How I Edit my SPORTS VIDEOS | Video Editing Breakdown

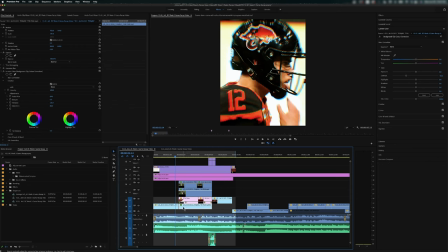8:12 underneath in this second part here so this right here this
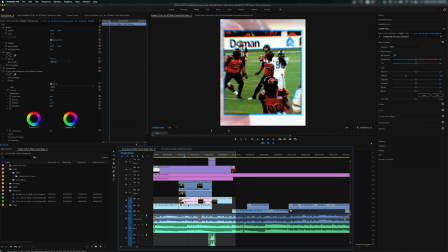8:19 clip in the background is just the same clip that we used at the start but I've added a Lumetri color effect to desaturate it so you can see I've got the vibrant low I've got the saturation low I have this huge faded film effect on it and then I've added a Gaussian blur as well to show it as a background element and the border that I've created here you can
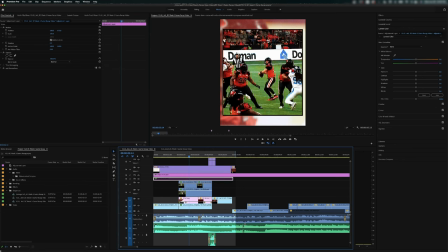8:36 see the border more clearly when I take this effect off this black border that I have is actually just this clip again
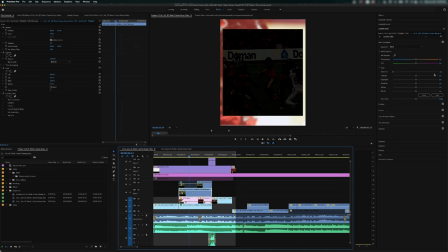8:43 with the exposure brought all the way down. So you can see if I click here, I have the exposure at minus five, and the scale at 102.
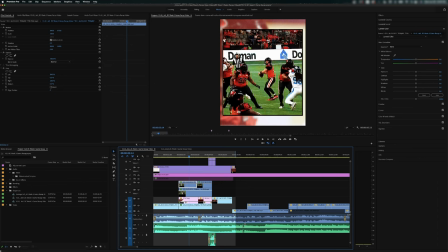8:53 And it's the same clip that I have on the top here, but because I've just scaled it up a little bit and exposed it low, it's kind of created this nice black border for me, and I've dragged that beneath me to give me like a frame around the video here.
Victoria Gorka.
And then we have this quick transition. Shining star,
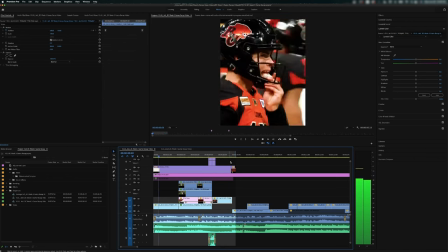9:09 obviously. into a close-up shot of our player and another quick transition and we're into the video so in the middle of your video you want to establish what the actual point or focus of the video is going to be while showcasing a progression of events and eliciting as much emotion as possible from your audience that doesn't sound easy but there's a few ways you can do this one way is through music you can also do it through visuals and through commentary and all
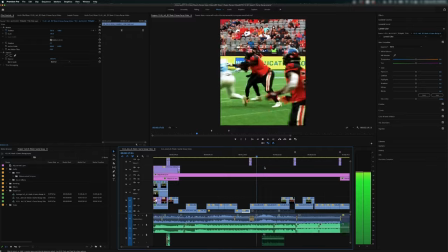9:39 three really have to work together well so
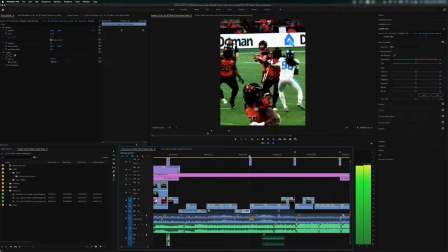9:44 you can see at that part right there the 15 second to the 22 second mark of the video literally right before the drop in the music we have the commentator saying in an emphatic tone that the Lions scored a touchdown that the offense is clicking and this gives the impression that the team's doing really well with this new young quarterback the star when paired
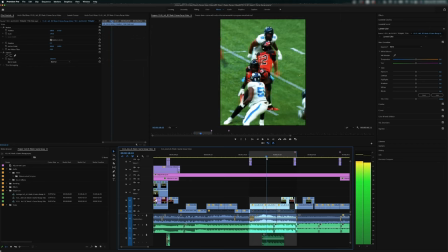10:07 at the visual of the quarterback sitting in the pocket evaluating his options and then making a good pass into the end zone and
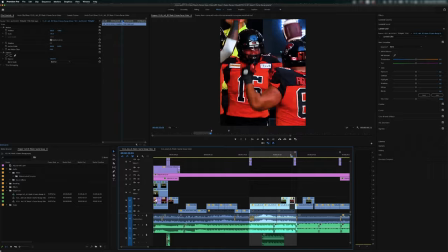10:16 then of course you get the celebration shot at the end which I think just shows that the team is having a lot of fun they're enjoying themselves and they're playing good football another technique that I'm using with my actual shot selection to place emphasis on the quarterback is I'm repeating shots or showing
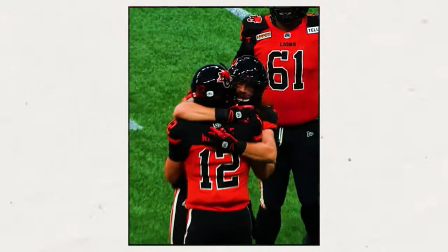10:31 multiple angles of shots that I think are worthy of emphasis so because we're focusing on the quarterback in this video whenever the quarterback makes a good throw i'm making sure
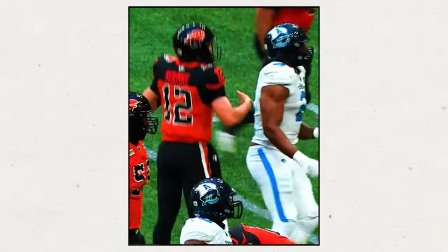10:40 to show at least two sometimes three angles of that shot i'm always making sure that when the quarterback throws i'm showing it more
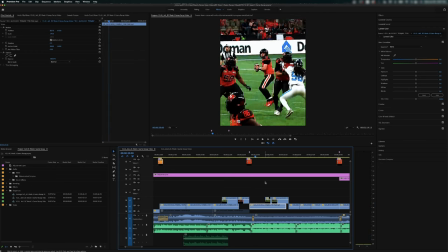10:47 than once so here at the 23 second mark right after the drop throw throw and there's the catch
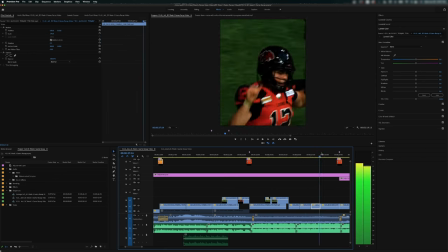10:56 and then we end up going through a couple celebration shots we show the receiver catching the ball and then we're back on the quarterback celebrating while the music says rolling like a boss there's actually one moment right here at the 32 second mark so just about halfway through the video which is the point where i feel like people's attention kind of starts to fall off a little bit where i've cut away all audio except for the music and i've returned back to that frame and frame effect that we did within the first five seconds so i'll let you listen to this part specifically and then
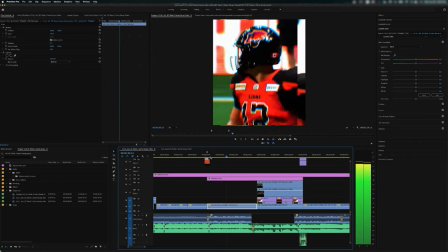11:22 we're going to talk about it this kid is mature beyond his years man i see you
By suddenly cutting away all the audio, all the commentary, all the fan noise, and leaving just the music, it kind of jolts the viewer and brings their attention back because it's a very sudden change of pace that they weren't expecting. You wouldn't expect all the audio to just disappear.